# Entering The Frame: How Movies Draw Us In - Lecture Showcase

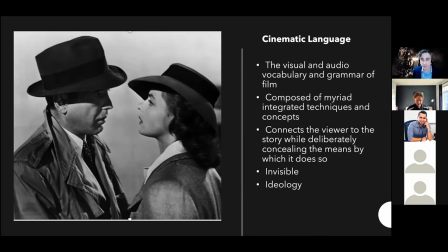[8:17]
If you had to choose a movie to watch from the following available categories, what would you choose? rom-com romantic comedy musical horror or action thriller all right I'm going to I think I get to
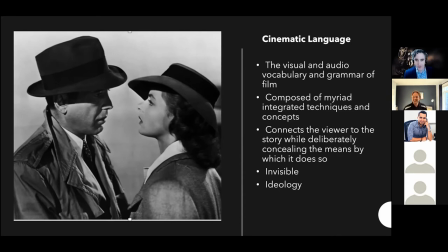[8:32]
vote oh I don't see how I can vote oh well never mind whatever I'm not gonna I'm not gonna skew it um we're gonna come back to the results of that poll later I'm not going to pay attention to it yet um I think I can just close this I can all right and uh so we'll return to that poll a little bit further into the lecture.
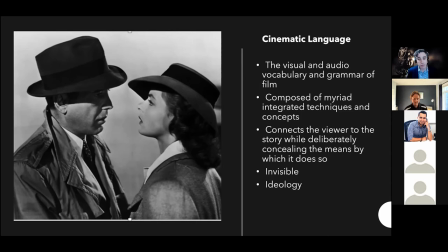[8:50]
So let's break down now an example of what formal analysis of film looks like. I'm going to show the opening sequence of the much loved film Casablanca from 1942, starring Humphrey Bogart and Ingrid Bergman. Opening sequences play an especially important role in drawing an audience into the film's world.
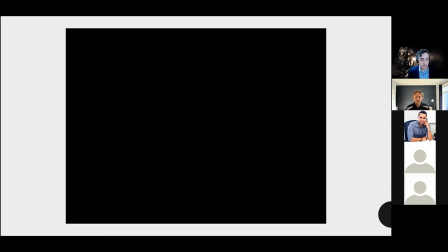[9:15]
Notice here how this opening sequence begins with the camera locating us in an almost god-like position outside the globe as a voiceover narrator sets the scene with
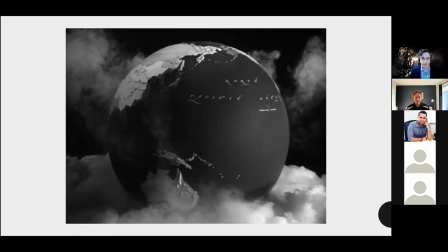[9:26]
the coming of the second world war many eyes in imprisoned europe turned hopefully
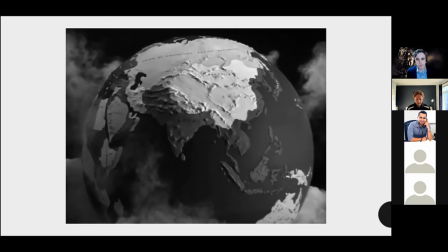[9:32]
or desperately toward the freedom of the americas lisbon became the great
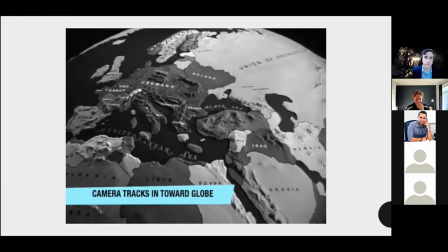[9:37] embarkation point but not everybody could get to lisbon directly and so a tortuous roundabout refugee trail sprang up.
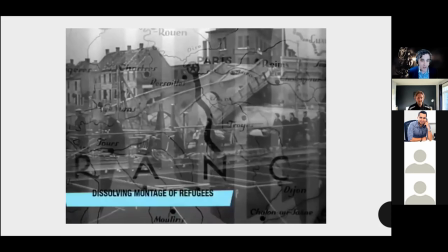[9:47] Paris to Marseille.
The camera then pulls us down and into the migratory path of the refugees in war-torn
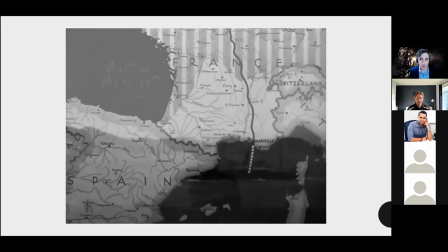[9:54]
Europe and then the film leads us by camera movement across the map from Paris
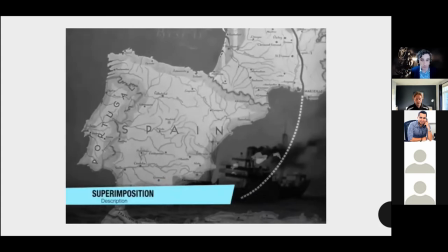[10:00]
to Casablanca while through superimposition a dissolving montage of
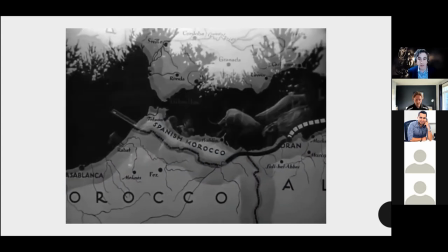[10:05]
refugees in motion mostly right to left gives a human face to this geographical
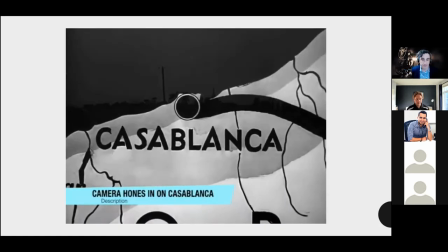[10:10]
path in french morocco here the fortunate ones through money or influence or luck
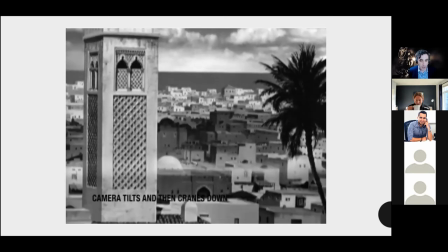[10:17]
might obtain exit visas and scurry to lisbon and finally the camera pulls us down from the level of the watchtower into
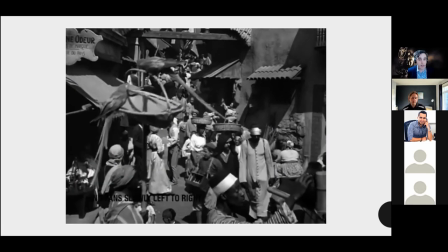[10:25]
the marketplace we're left at eye level as if we like the newly arrived immigrants are finding our feet
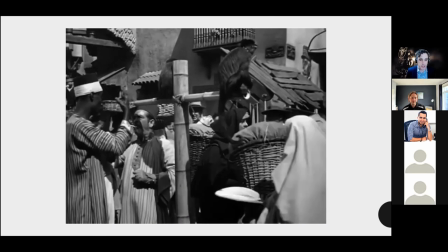[10:32]
in this space and the sequence ends with one large suggested last suggestive instance of superimposition.
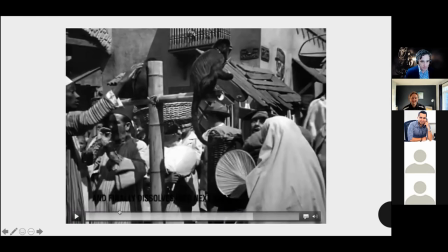[10:40]
So we're just going to go back just a touch here and catch that. And there it is there.
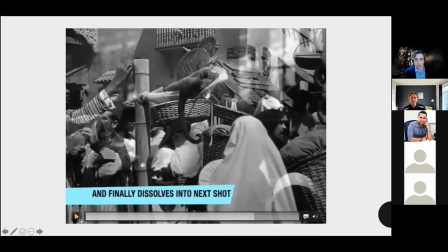[10:47]
So this shot dissolves into the next briefly the trained monkey sits superimposed over the hand of the radio operator. So here we're asked to be a more active interpreter of the film's cinematic language.
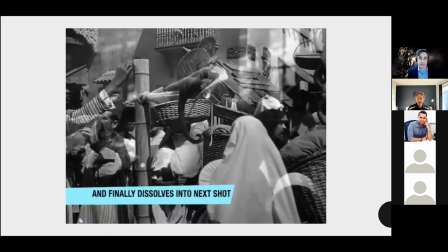[11:01]
This strange combination shot could function ironically to suggest that the radio operator, an agent of France's Vichy government, a puppet of Nazi Germany, is something like a trained animal, passively performing the will of his master.
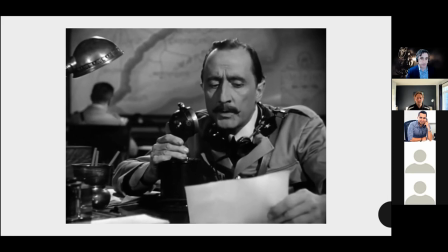[11:18] To all officers, two German couriers carrying important official documents, murdered untrained from Iran. Murderer and possible accomplices headed for Casablanca. Round up all suspicious characters and search them for stolen documents.
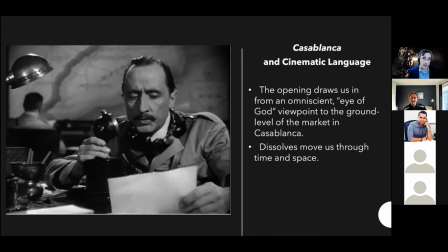[11:35]
So where camera movement and dissolves in the montage and visibly lead us through time and space, a more active engagement with the sequences dissolve, final dissolve, reveals the film's ideology, its political viewpoint. Do we have any questions, Jordan, or are we okay to keep going?
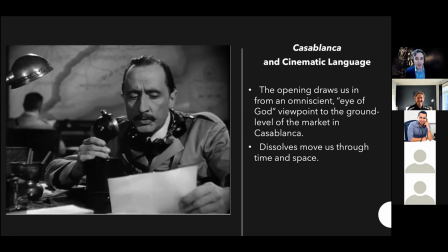[11:53]
We're okay right now, thank you. all right um i want now to compare this example of film's invisible language at work with a more recent example george miller's mad max fury road from 2015. while miller's relentless action thriller might seem very different from casablanca it's instructive i
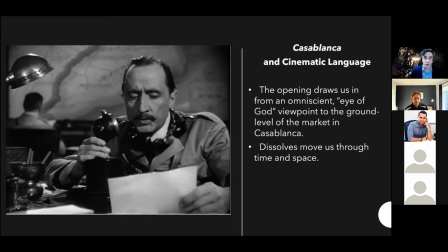[12:11]
think to notice the similarities between the ways in which these films draw their audiences in name
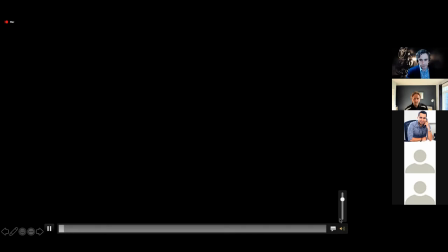[12:20] is max my world is fire and blood
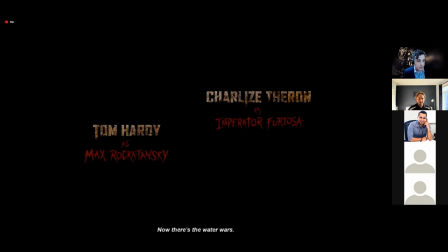[12:36]
So the opening of Mad Max shifts between a first-person eraser, Max, and a kind of sound montage. Like the montage of the migrants in Casablanca, these disembodied soundbites give us compressed exposition, situating us in a world of nuclear fallout.
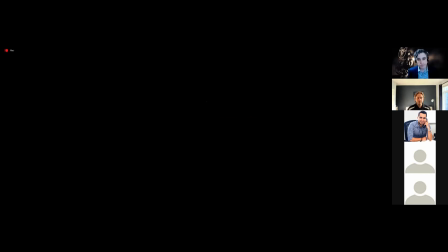[12:55] once i was a cop a road warrior searching for a righteous cause
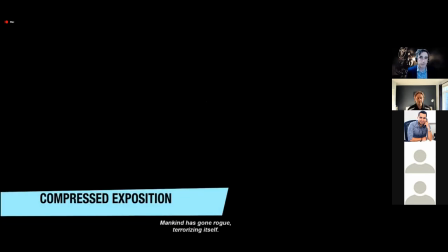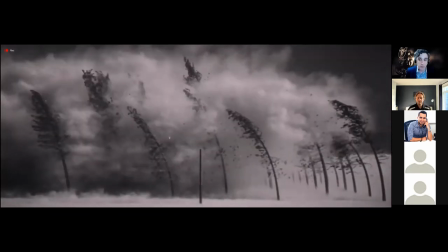[13:05]
that sound montage is then interrupted by the only black and white image in the film a very brief image of a nuclear explosion blasting a plantation of trees
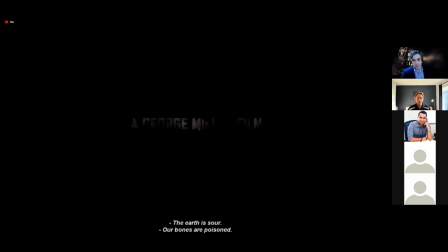[13:16]
our bones are poisoned we have become half-life
as the world fell each of us in our own way was broken it was hard to know who was more crazy
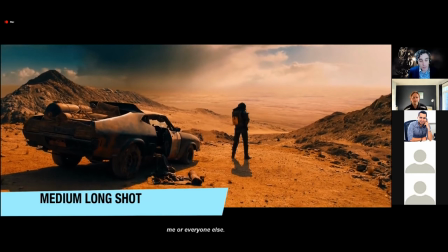[13:32]
me or everyone else max's narration then and its suggestion that the world has gone crazy
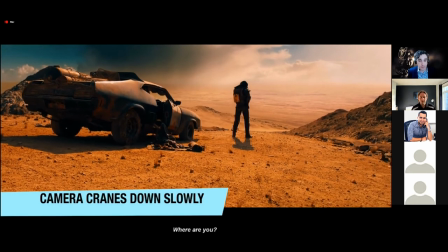[13:39]
cuts to this first full color image of the film as a voiceover memory plays in max's head the The camera,
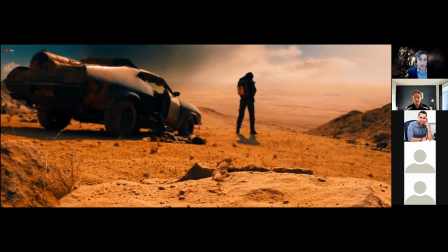[13:46]
much as it did in the opening market scene of Casablanca, cranes down and tracks slowly in, following the two-headed lizard.
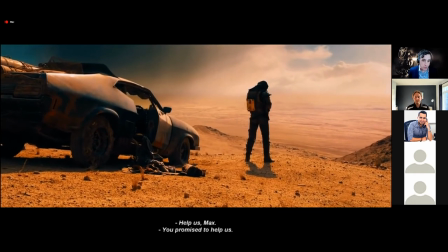[13:57]
But if the camera movement pulls us towards Max,
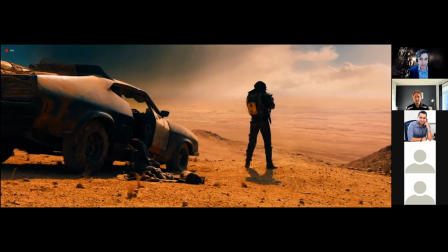[14:00]
his posture throughout this shot, and in the next medium close-up, holds him at a distance from us.
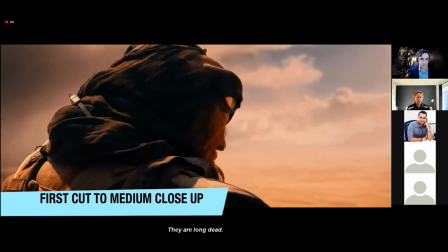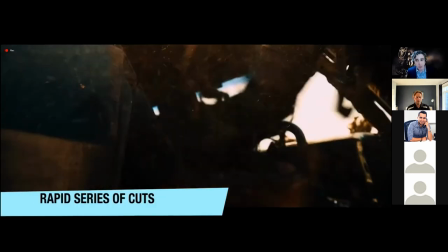[14:14]
The rapid cuts that follow do something similar, propelling the film's action and setting Max in motion.
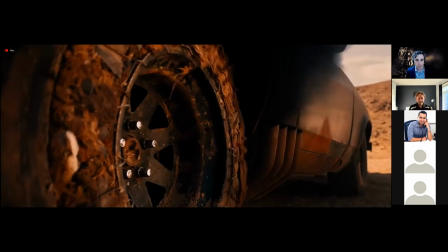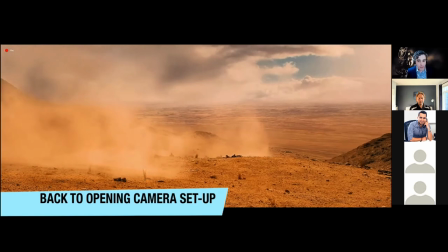[14:26]
And then we return here to the original space, only to have the negative space of the car's absence established as anticipatory,
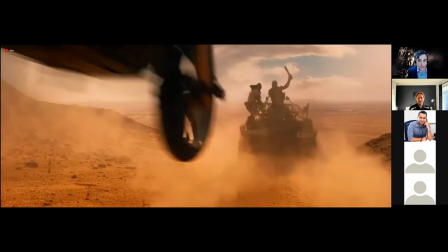[14:34]
a space to be filled by the war boys as they initiate the film's many chase scenes.
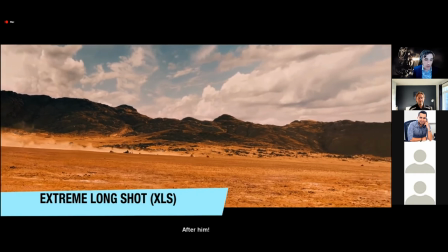[14:43]
This extreme long shot here works to isolate Max against an inhospitable landscape,
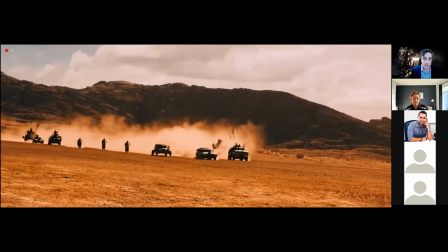[14:49]
much as the same shot is often used in the Western genre to suggest a clash between civilization and wilderness.
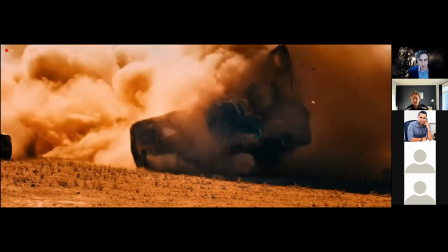[14:56]
That distance is then cut again as the car and Max crash and roll toward the camera.
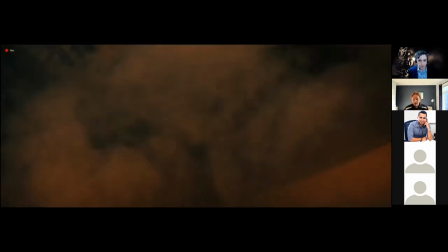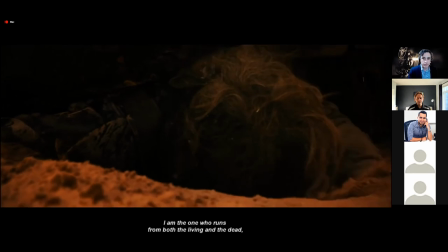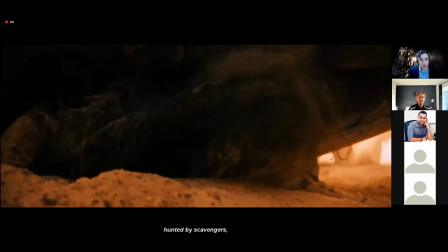[15:15]
Max, as his voiceover indicates, is a man on the run from both the living and the dead.
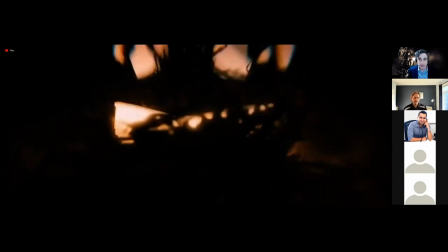[15:20]
The cinematic language of this opening sequence works both to align us with his struggle
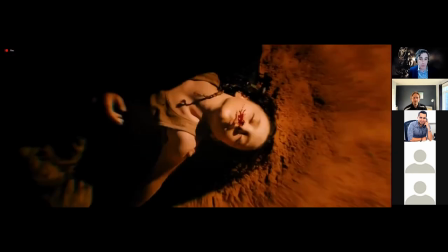[15:25]
and to suggest the ways in which his character might evade our efforts to fully understand him.
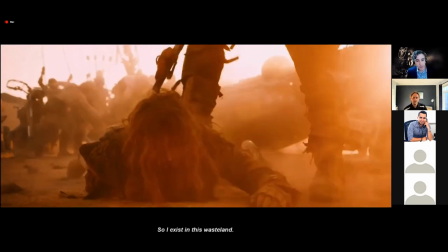[15:31]
Whether it be through the shift from black and white to colour or from a slow-moving tracking shot to rapid editing,
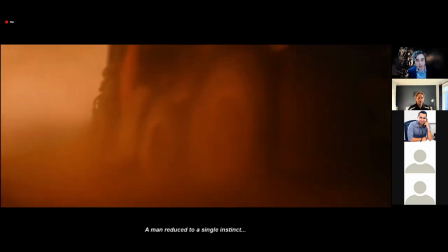[15:37]
or from an extreme long shot to frenetic close-ups, the opening sequence to Mad Max Fury Road lays bare film's dependence on juxtaposition,
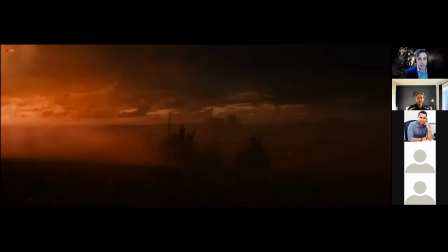[15:46]
on the placement of discrete images, sounds and ideas side by side.
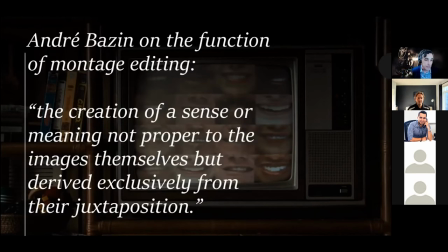[15:53]
For Russian filmmakers in the early 20th century, it was precisely the concussive possibilities of juxtaposition, of bringing disparate images into collision that became the bedrock of film form.
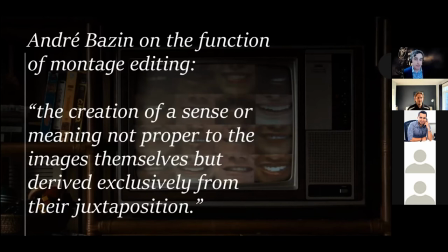[16:06]
Andre Bazin, a prominent French theorist of film, describes this principle behind the aesthetic of Soviet montage editing. Film works from this perspective by throwing images together so that we have the creation of a sense or meaning not proper to the images themselves,
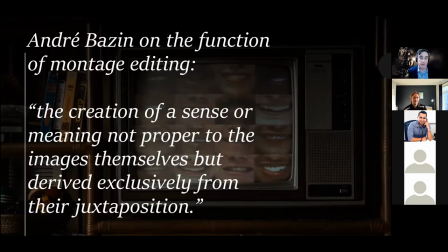[16:24]
but derived exclusively from their juxtaposition.